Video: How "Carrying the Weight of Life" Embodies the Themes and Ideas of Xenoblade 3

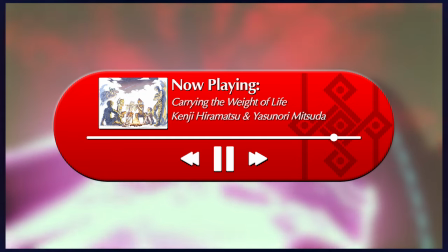Of course, this flute section corresponds with the moment in which our heroes finally succeed, cutting the flame clock, freeing Colony 4, and weakening Mobius all at once.
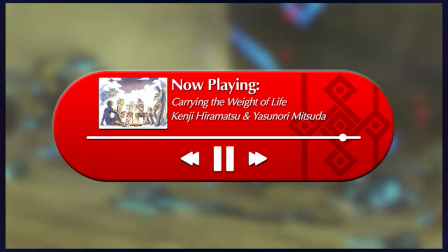Though the final part of the song doesn't actually play in this cutscene, it's important to note that the song ends with a triumphant roar of all the instruments together, reflecting the victory of our party.
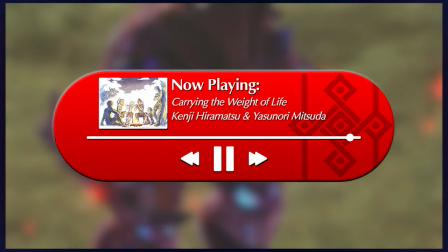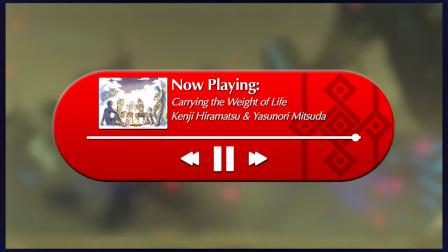Now, I don't have quite as much to say about the song's usage in the cutscene Annihilation event, as many of the points I've made are relevant there as well, so I don't think they need restating.
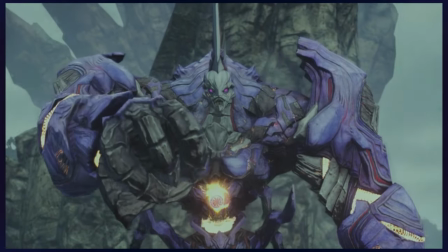I would like to just briefly talk about why this cutscene also works well with this song.
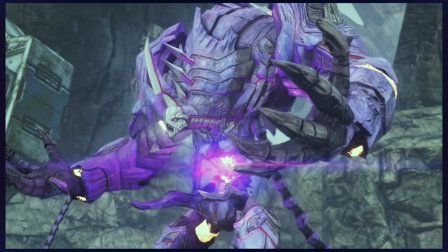One thing I love is that Mobius O and P talk and act as if they're the heroes of their own story, going hard on the over-the-top self-aggrandizing and painting themselves as the ones who deserve to succeed,
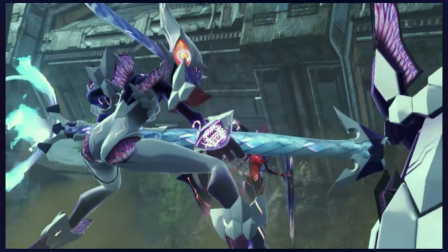only to get their shit absolutely destroyed by Auroboros.
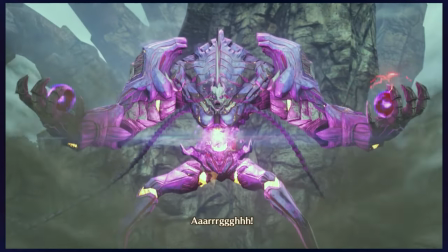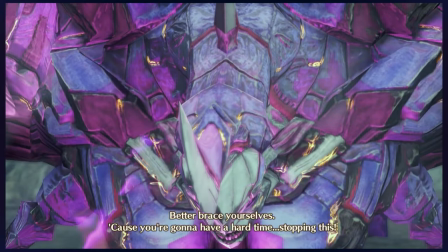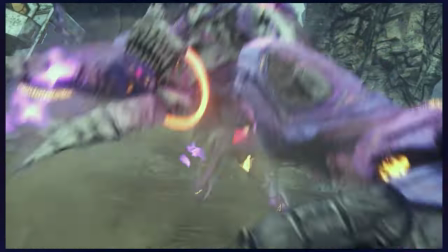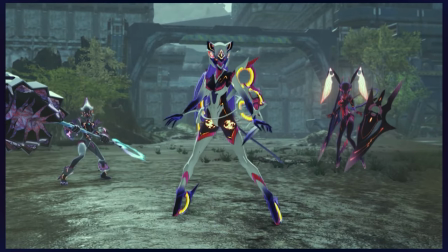Not only is this entertaining, but it also re-establishes how the party's reason for fighting is justified,
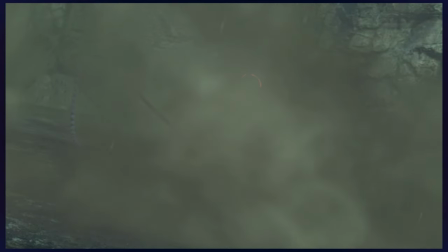and more righteous than Mobius's, as well as their wills being strong enough to withstand adversity, no matter how immense.
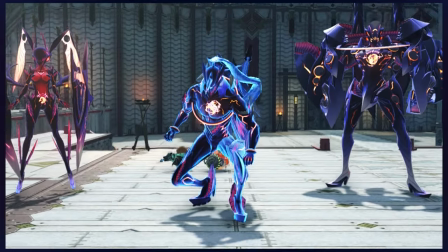Again, the song feeds into this, relaying how Ouroboros' fight for the future is strongly motivated and cannot be meaningfully silenced.
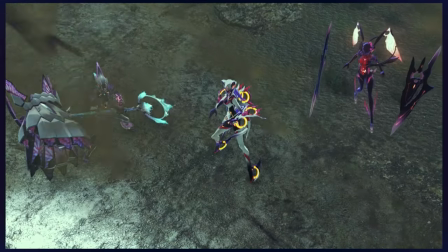Another thing I'd like to mention is how Noah and Mio's coordination here is backed up musically by the most flute-heavy section,
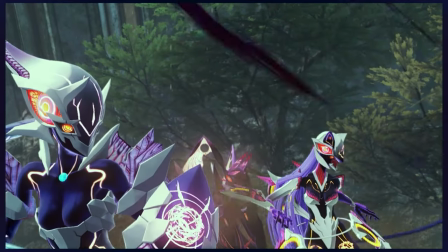mirroring how their shared history as offseers and their newfound power as an interlink pair grants them an intimate bond that allows them to work very well in sync with each other.
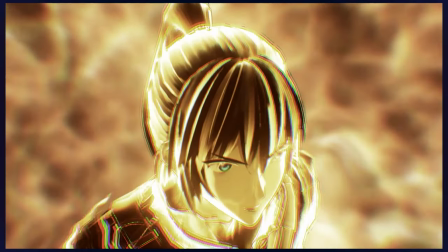Mio! I'm on it!
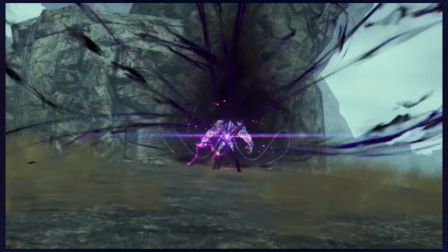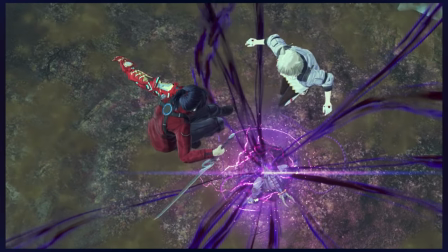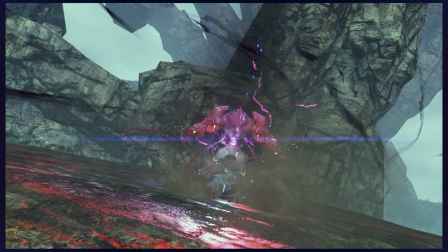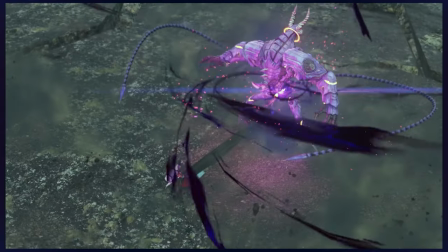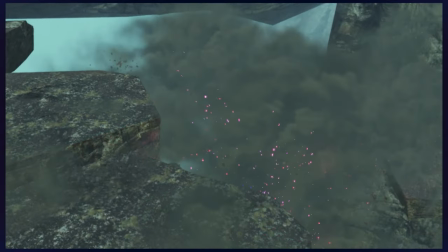It's as if they're able to express their feelings to each other almost effortlessly now, communicating their plan to one another without even needing words.
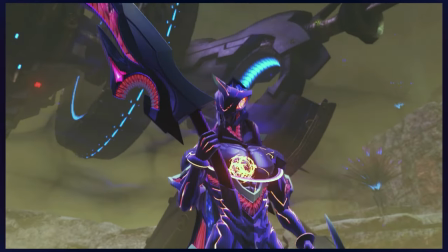This kind of builds upon this moment from cutting down the flame clock.
Then maybe...
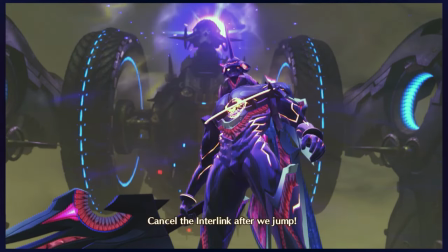Mio, try again. Cancel the interlink after we jump. What's the plan?
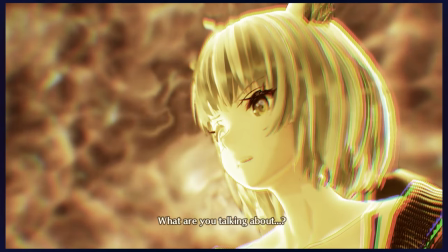Looks like the time's come. What are you talking about? Finally, ready when you are.
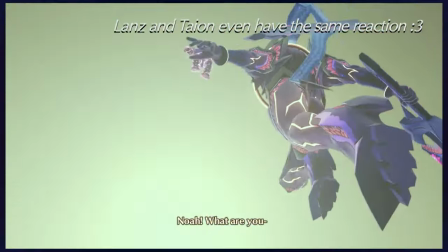No! We!
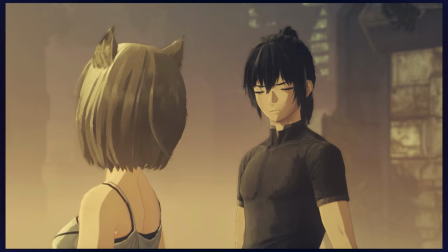But here their teamwork is even more refined, and when considering their recent conversation at Tower Camp, it makes sense as they now understand each other better.
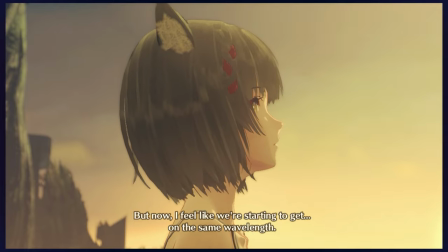I feel like we're starting to get on the same wavelength.
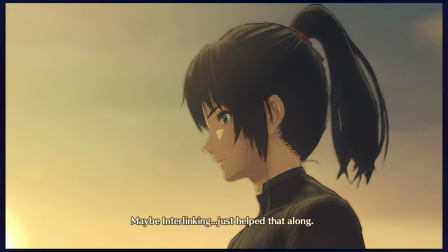Maybe interlinking just helped that along.
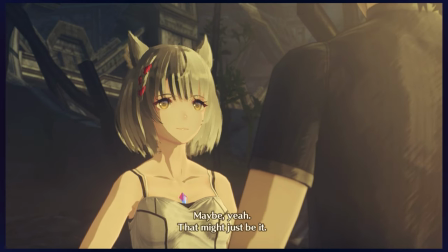To bring us a little closer together. Maybe, yeah. That might just be it.
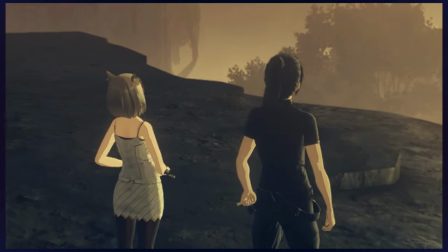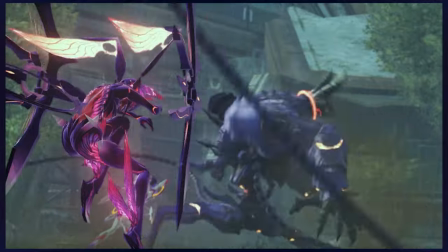Also, this opening section where the action lines up with the music is just everything, I love it so much.
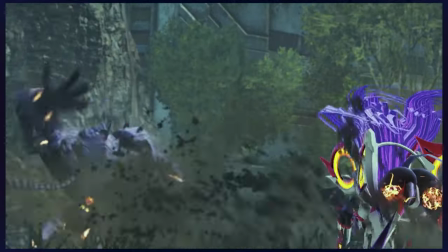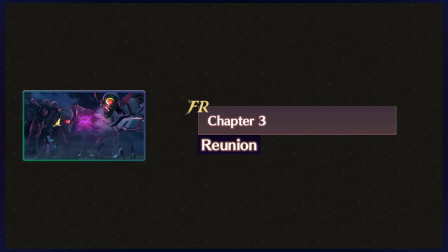Now, for future Adeem's use of this song, I want to highlight a constant across all three times the song plays. Sick as fuck, coordinated attacks.
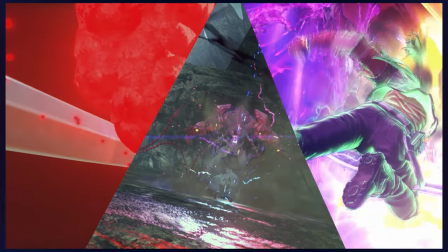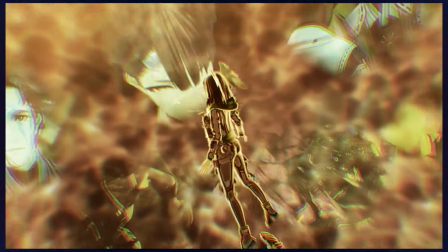Fangirling aside, the idea of harmonious camaraderie between what initially seemed to be disparate people is powerful.
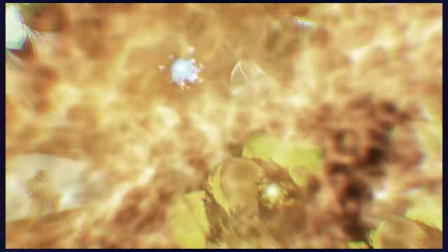Ouroboros, the power to understand the past experiences and perspectives of others,
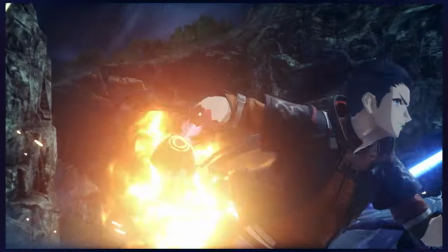the resonant teamwork that is born from that, and the shared will to then fight for the future, is pivotal in all of these moments,
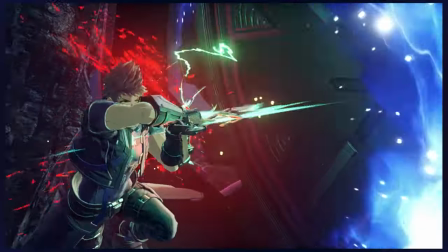and connecting this through music serves to embellish that idea. Since this use of the song is pretty short, I don't have much else to talk about that hasn't already been mentioned.
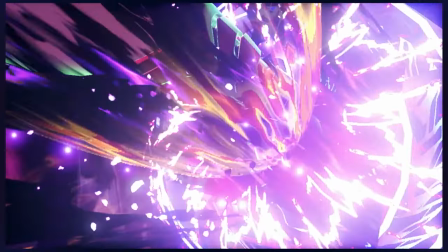I do unfortunately have to lament that this song feels underutilized.
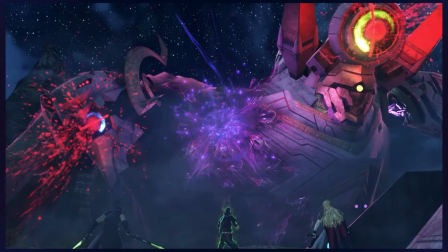Like, on the one hand I think it's cool because it makes the scenes it plays in very special, but I do also wish it got at least one more use.